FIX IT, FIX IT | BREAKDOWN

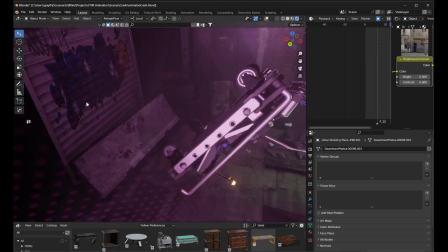33:29 I also don't know why it like rotates a little bit, like it tilts. I don't really know.
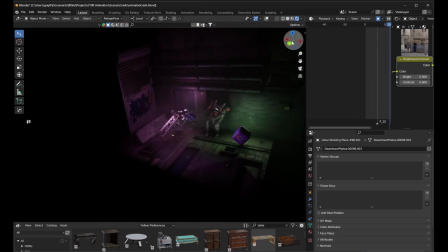33:34 Whatever. Okay, so that's that. Oh, also, it's kind of funny.
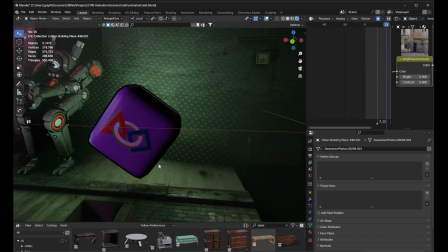33:39 I had to keep the cube consistent coming from the last scene because it was too jarring if it didn't.
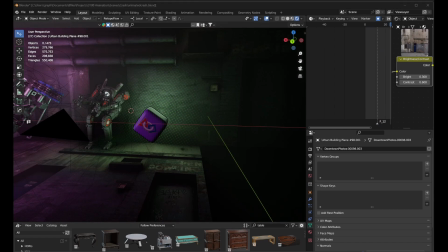33:45 Like, I gotta have to pull it up. So there's that.
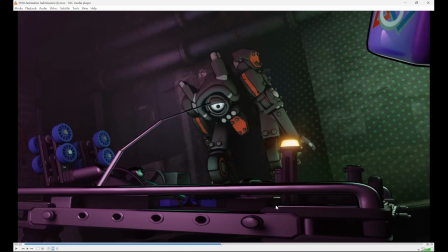33:49 Cube's there, and then it's like kept consistent, because if it wasn't there, like I noticed it like looked strange. So even though this is like a completely different scene, if you actually like look at all,
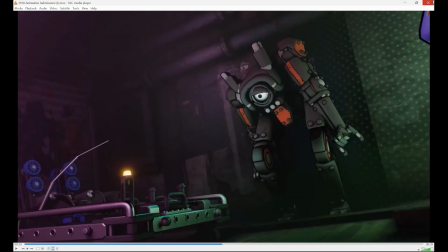34:06 whatever, I had to keep it like that.
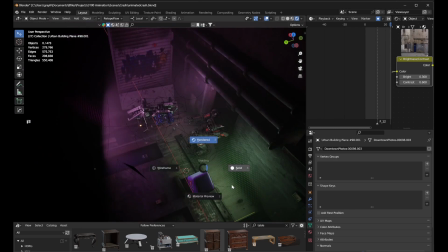34:11 Yeah, so, oh, this is also another funny thing, is I got this wall from BlenderKit,
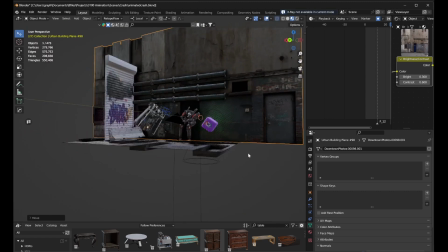34:17 which is just like photo scanned, and then it's just like a plain, like,
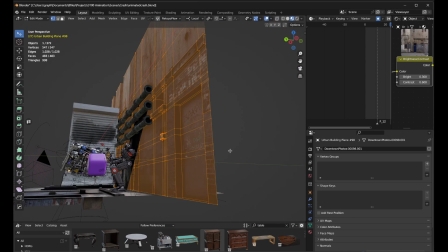34:23 if you've ever watched Ian Hubert's tutorials on like modeling buildings, like this is what he does, is he just like takes a picture of a building and then just like extrudes it inwards.
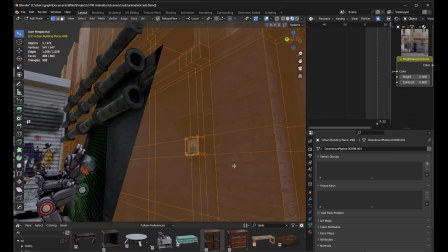34:32 Like it's just a practice for like taking a photo of something and then modeling it off based off of that, or based off of using it as a texture.
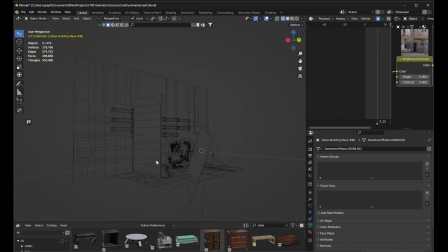34:39 Because it gets you really high quality stuff with such little effort. Like, just look at the topology of this versus just like a photo texture. It just works so well.
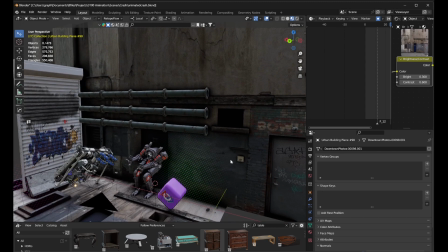34:49 This is why I want to move to a city, honestly, so that I can just like take pictures of urban stuff and then just like straight up rip them as textures.
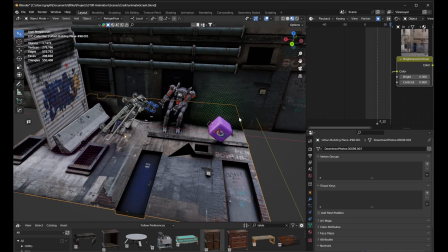34:58 I really want that, but as it is, I live in a place where it's kind of dangerous to do that for the most part.
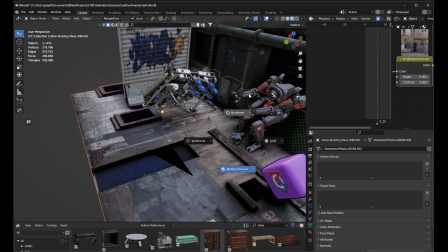35:06 Just because of like I could get hit by a car or something, I don't really know. And then I just duplicated it, rotated it 90 degrees, and used it as the floor.
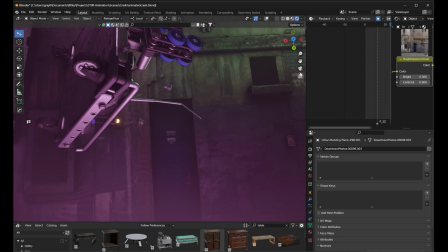35:14 So if there's a door on the ground, it doesn't matter though, because you can't see that, and nobody really cares.
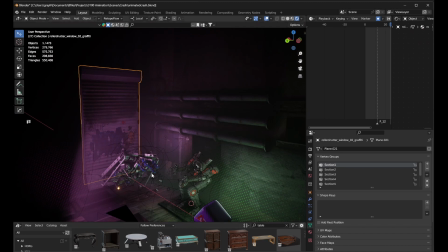35:26 This is from this, I think. Okay, I should stop saying I think because that like questions my credibility.
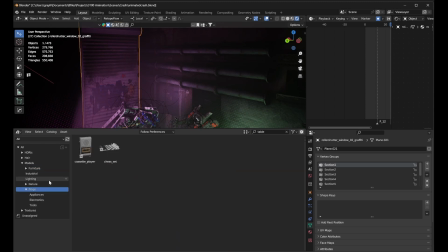35:34 I know it is. I know. Nope. Okay, no, it's not. I'm sorry.
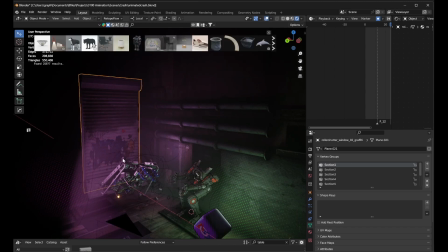35:38 See, now my credibility is ruined because I know it's from BlenderKit, and I could just search like what's it? Garage door.
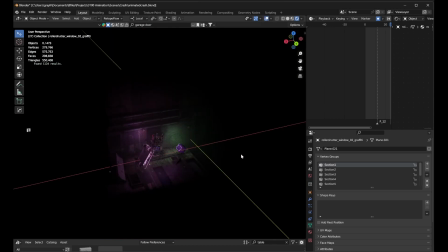35:52 I don't know. Whatever. Somewhere in here. Yeah. But it's personal work, so it doesn't matter.
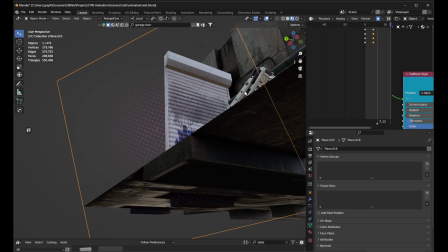36:01 Oh yeah, I don't know if I've actually covered this in the previous scenes, but these lights are just like the ones on the original robot model.
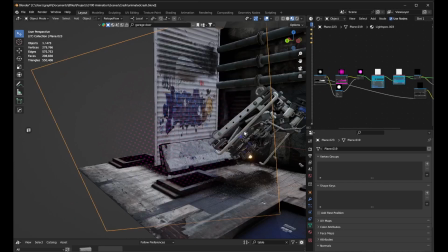36:08 They're just like a different color and scaled up, and they don't track to the camera.
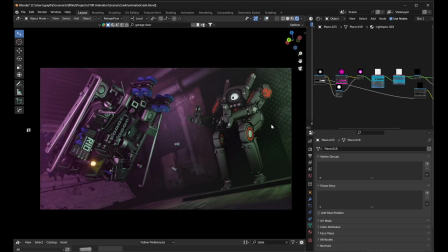36:11 But they're nice because they can fill in some empty space like that and like that, where you're not necessarily looking, but it just like looks nice. It kind of redirects your eyes so it's more clear, I want to say. Like this stuff's out of focus, but it's not using depth of field, it's like using dots.
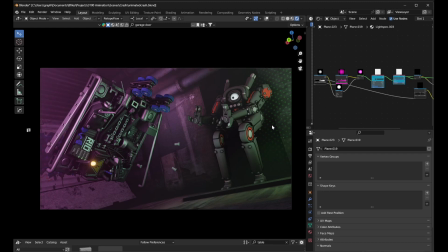36:28 If you know what I mean. I don't know if that's like a super confusing explanation.
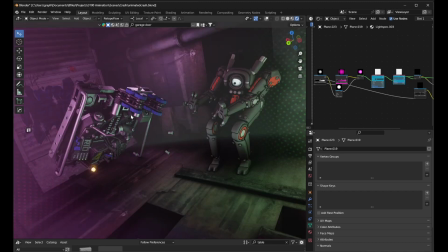36:34 Um, oh yeah, last thing.
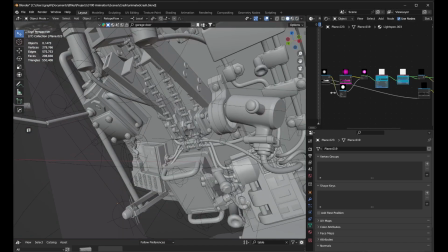36:36 I mean, also this was so much fun to do, was to just like get the robot to a point, and then I just got to start like ripping stuff out and like moving stuff around.
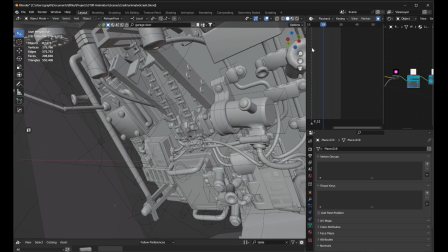36:44 I was just like, yeah, that's fun. Just get to do slow-mo of that.
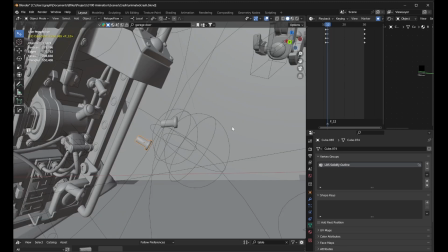36:50 These bolts just kind of pop into existence though, like at that point, just because I needed more debris and I couldn't get them out of there fast enough.
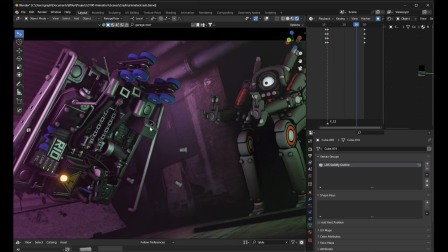36:58 They were going slow, but you can't really notice it because it's hidden in the fast motion. And that's like I said previously with the button press.
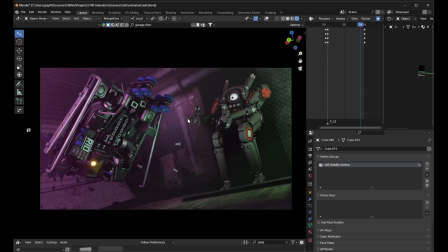37:05 That's just something you can kind of do in fast motion. It's just hide stuff. Um, so yeah, that's kind of the end of that.
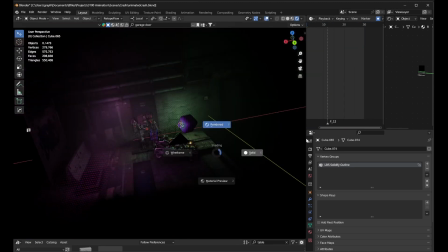37:12 And that's for the most part all the important stuff that I did with the animation.
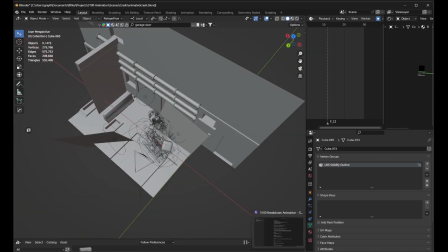37:17 Again, like you can pause, look over the notes I wrote earlier, but it doesn't really matter.
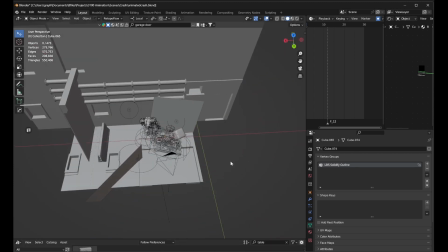37:21 Yeah. See ya.